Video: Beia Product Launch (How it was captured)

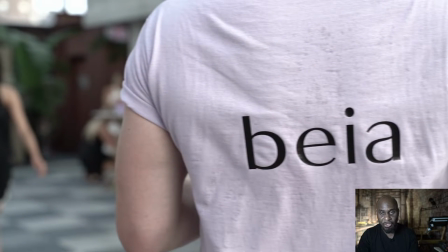this this this shot actually shows you how hot it was because this guy was one of the servers and look at his back soaking wet he had on a shirt with the be a logo on it
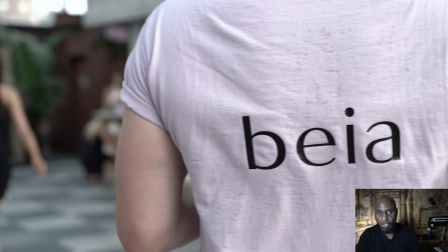be a name and and he was soaking wet just like I was I wanted to show
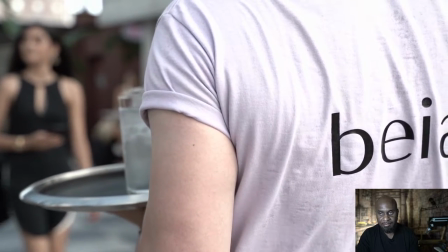this this clip just for that so this is definitely not going to be used in the edit I just wanted to show you this
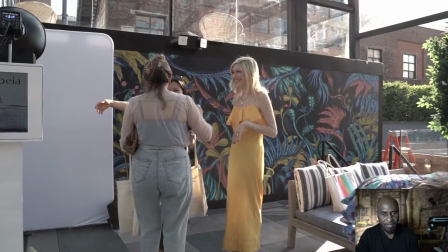so let's skip to the next one all right and the next one we have I
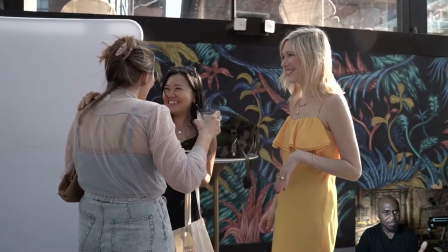just wanted to show people hugging and kissing and all that and this is good this is good for the edit really good for the video all
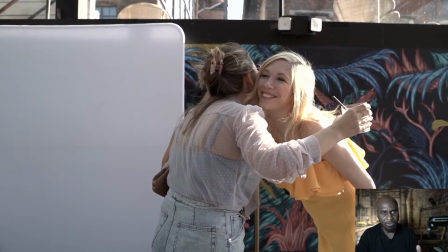this is in slow motion obviously it's in slow motion and it just looks very fluid
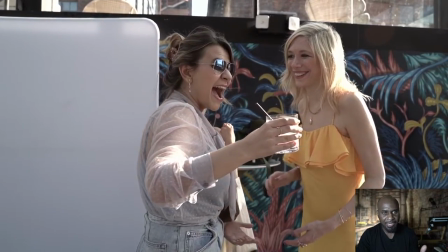people are happy people are smiling and people are hugging this is
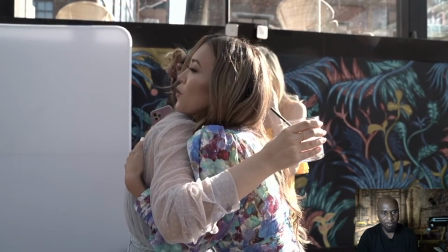really good for for the video you know this is what people want to see you know for product launch people are happy to
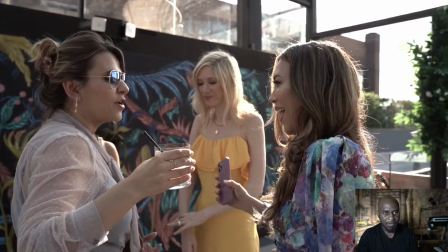to be there right okay let's switch to the next clip next
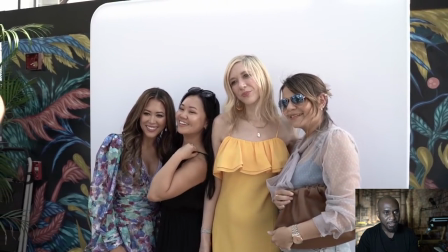one this is actually the photo booth and the photo booth was actually just a white background
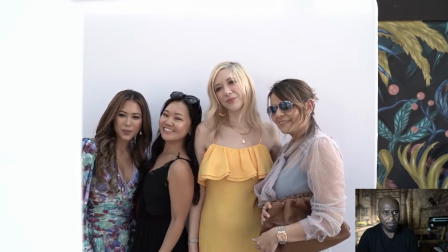and I showed her I saw the result images edited images
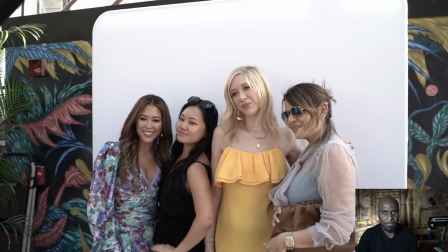and look good yeah just a white background and everything look good so on the photo
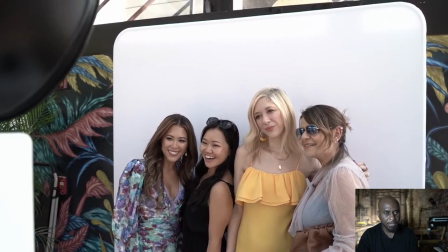boot day they had debris a beer logo I know I'm
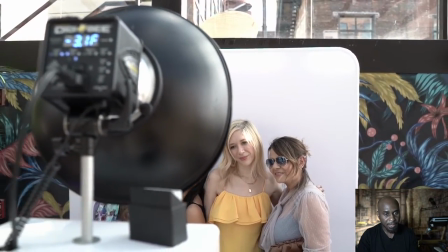saying Bria I believe it is beer be a so I
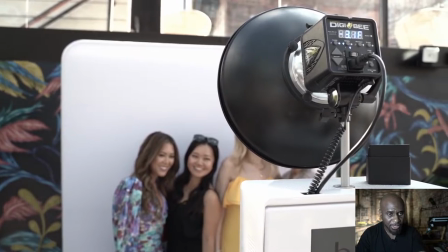was trying to pan over what I should have did was I should have press I should get the focus on them right from the beginning press manual focus and
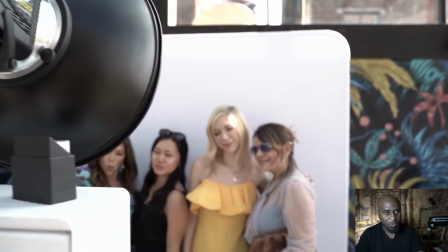then pan so it wouldn't focus on the light when I come to the
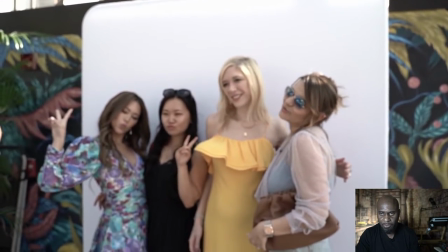back right so the other focus is on and it would focus on the light and focus on them I mean
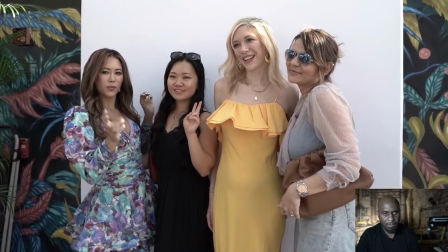which is fine but typically you don't want it focus on the light
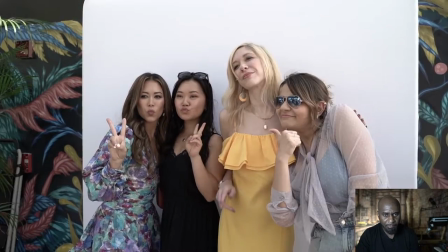but I wanted to focus on the back let me skip I'm skipping forward here see they're having fun here they
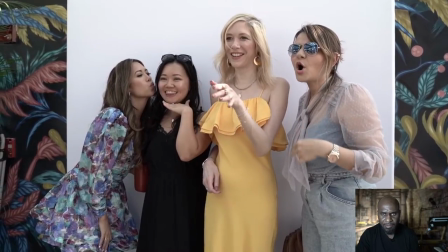put in our P signs they're
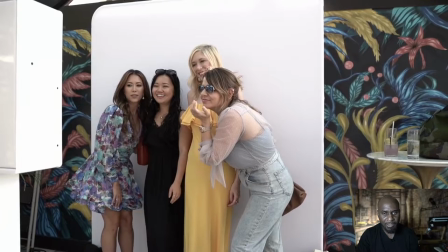having fun all right let's skip forward I'm skipping forward and then I'm gonna pan over did I pan over I think I did so you're gonna
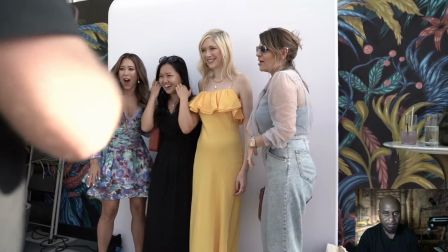see the logo on the back of the skip forward and this was the this was the guy who was man in
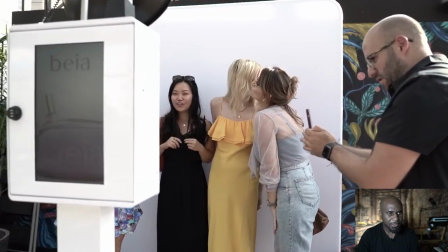the photo booth and if you see me pan here you can see to be a little good air
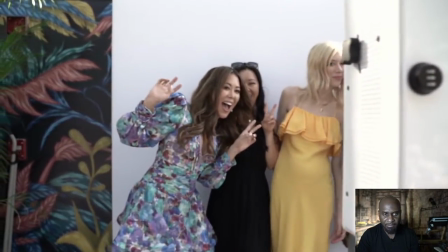and then I panned over and you can see them having more fun all right excellent
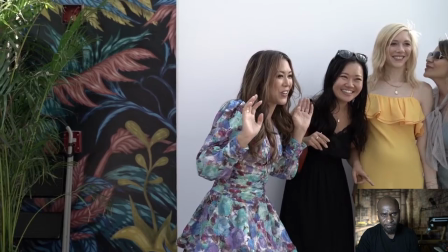so let's go to the next image and two robbers
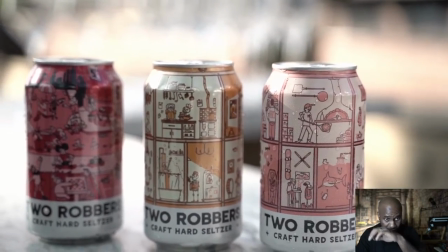were was the sponsor for the alcohol so I wanted
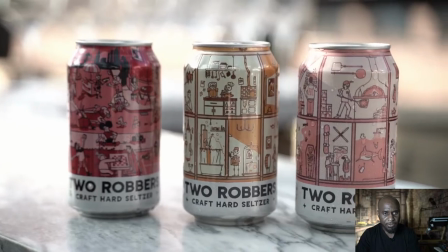to get a shot of obviously there to drink the cans on top of the counter and that's what I did I cannot
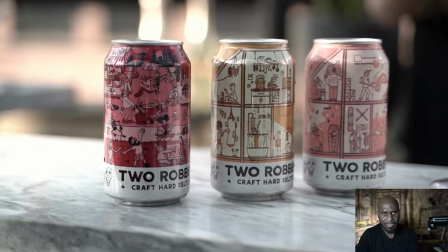zoomed in I think the guy who was serving was right there so I didn't really want to get him in the shot and if I did get him which I did
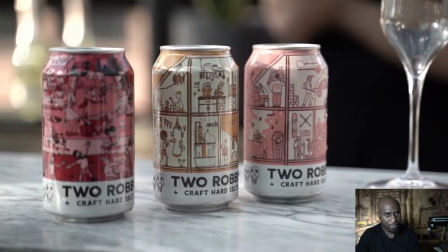he's out of focus so which is good so I just wanted to get a quick pan shot of the drink so they can use in a video if they want to all right let's go to the next
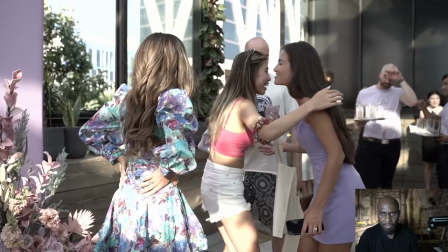next one we have some more hugging and kissing and all of that which is great
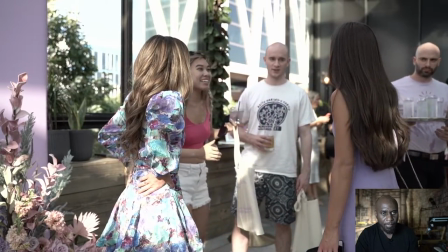a lot of times shooting this
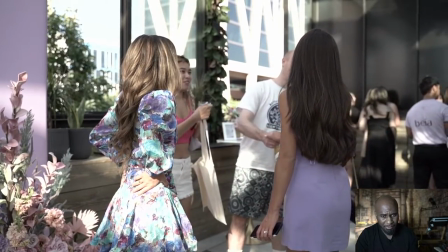was on a rooftop although it had a semi cover there was shade and bright so it's
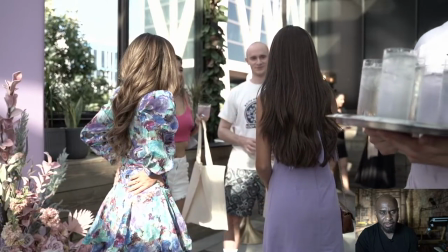challenging where some parts are blown out and some parts are not so you know you gotta
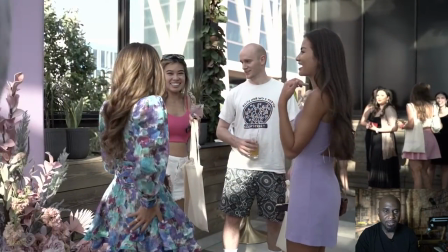kind of be careful how you're shooting in this instance I
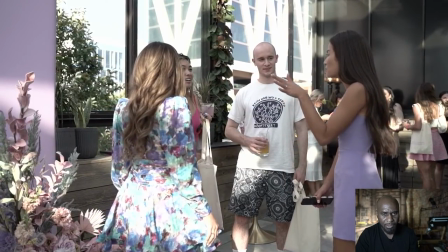think there was some more hugging and kissing here.
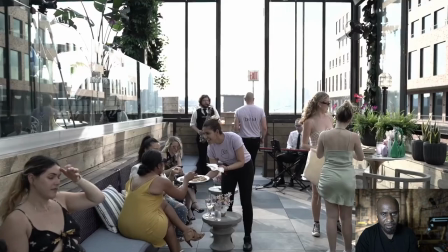What was I doing? Let me see. People were sitting there, people were eating.